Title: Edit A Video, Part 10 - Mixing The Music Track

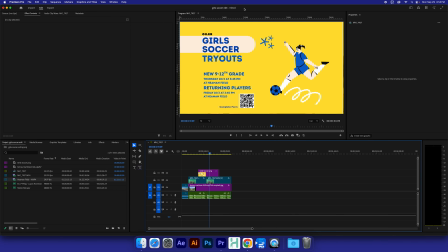(0:00)
Editors, moving on. We're down to the last couple of steps here, and that is music.
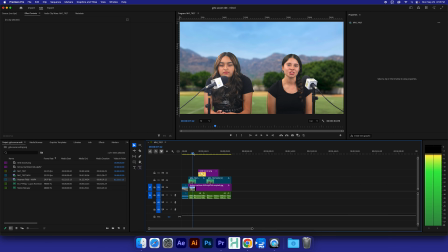(0:05)
All right, we have everything we need: opening shot, intro, subject, everything that matters is in here now. But what makes it even more, what's gonna make this a lot better, and it's gonna sell, is the music.
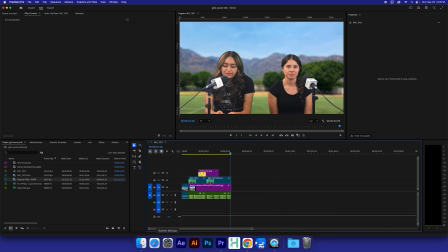(0:22)
Music is powerful. Everybody likes music, and we gotta throw that in.
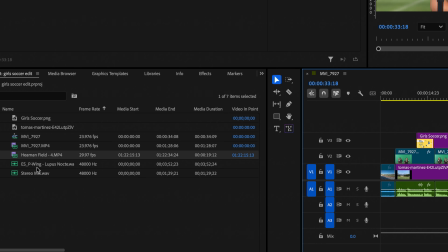(0:26)
All right, so I added a soundtrack here called ES Lupus and whatever, right?
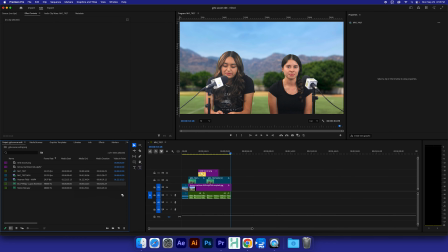(0:36)
So I'm going to take that soundtrack and I'm going to just dump it into the audio, right below the audio of the ladies. Just dump it anywhere down here. Make sure you don't dump it over the dialogue. Careful with that.
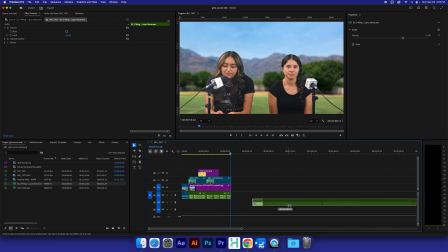(0:49)
If you do, Command Z. And then just make sure that once you have this in here, and you bring this over to the beginning.
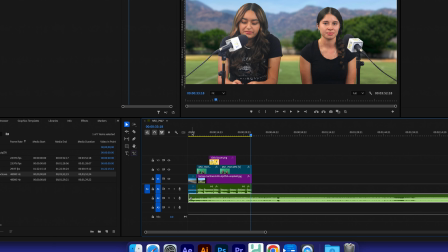(1:00)
Now let's see what we have.
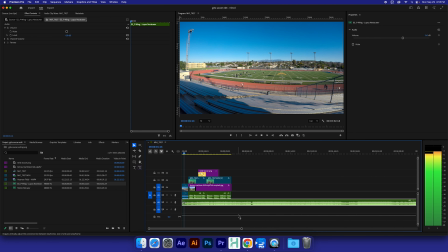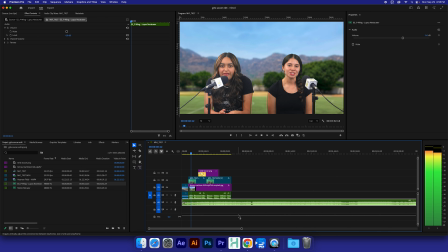(1:07) Ladies, it's time to hit the soccer field and show your face.
All right, so the opening looks really good with the music playing, but then when they start talking, it overwhelms them, right?
All the girls' soccer tries are coming.
You can't really hear what they're saying anymore because the music is getting in the way.
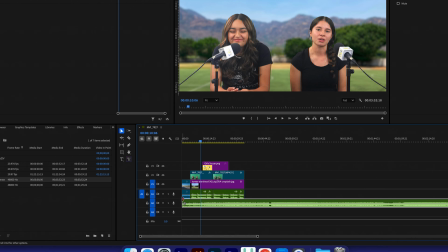(1:25)
So what we need to do is
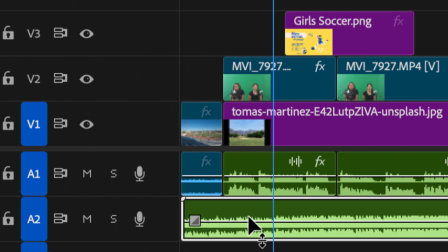(1:28)
have normal volume for music here and lower volume here so we can hear them.
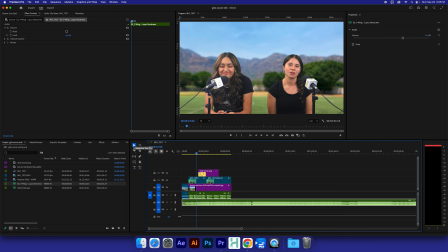(1:37)
And let me show you how to do that. I'm going to take the razor blade tool, razor blade,
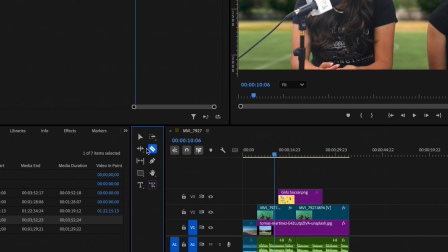(1:43)
or Command K. Actually, C, I guess.
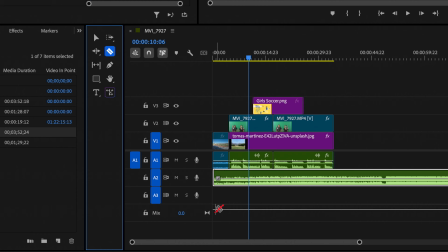(1:50)
So you take the razor blade and we are going to cut it right here where,
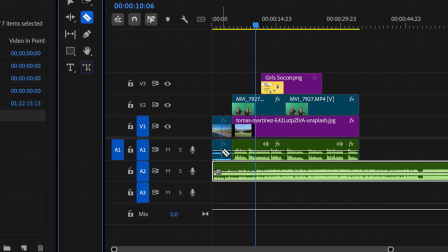(1:56)
right when this ends and this comes in. Click on it and you will have two different audio clips here. It's the same music, but now they're two different clips. Okay?
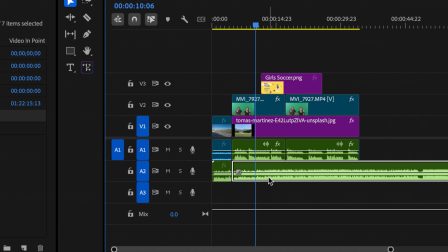(2:14)
This will remain normal, but this here on this side, it's going to have lower volume.
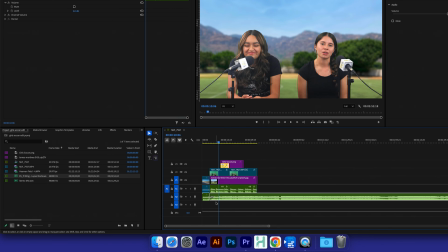(2:19)
How do you do that? If you click on this audio here and you look at the effects controls for the audio,
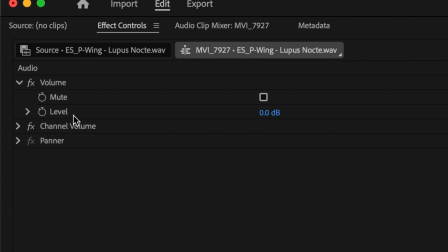(2:27)
you'll see that the level is set to 0, regular decibels. The general number for voiceover music at the same time is, for music, it's going to be negative 20. That's the level of music volume we're going to use when they're talking.
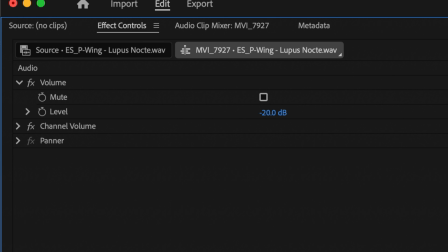(2:47)
Sometimes it's negative 25, depending on the actual volume level that the music comes with.
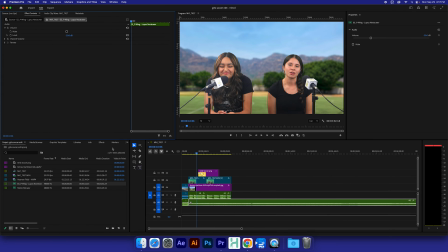(2:55)
But negative 20 is what I usually try first. You'll notice the sound waves are a lot smaller on this side now than on this side.
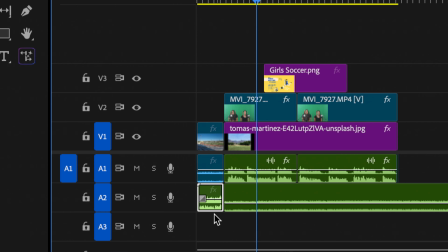(3:02)
Normal volume, lower volume. Now let's listen, see how it looks.
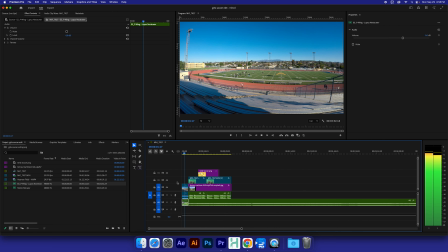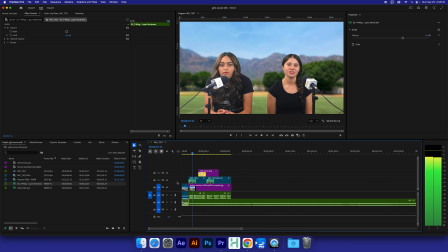(3:14) Ladies, it's time to hit the soccer field and show your faces, babe. All the girls' soccer tries are.
You'll see that you can hear them better now. The music is just mellow in the background, not taking too much attention away from their voice. But what I don't like is this awkward cut.
Ladies.
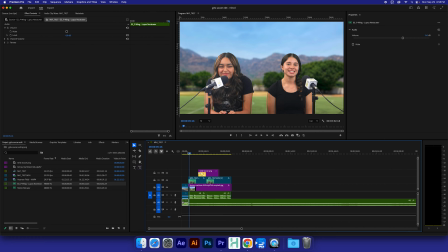(3:33)
How it just goes from 0 to negative 20 and like so quickly. For that, we're going to do a transition, an audio transition.
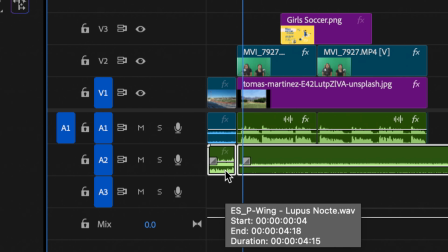(3:43)
If I select this cut right here with audio, and I hit Shift D on my keyboard, Shift D, D for dissolve,
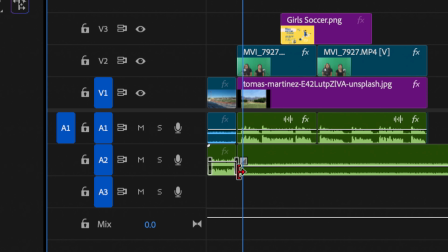(3:52)
you'll notice that a transition is added to the music. Now let's listen to that.
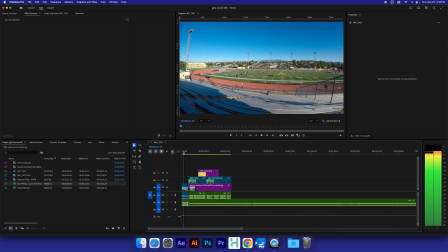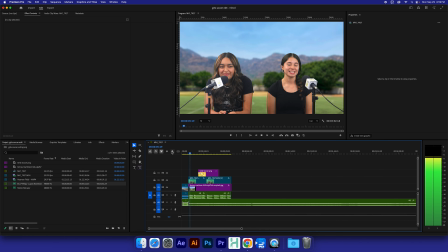(4:05) Ladies, it's time to hit the soccer.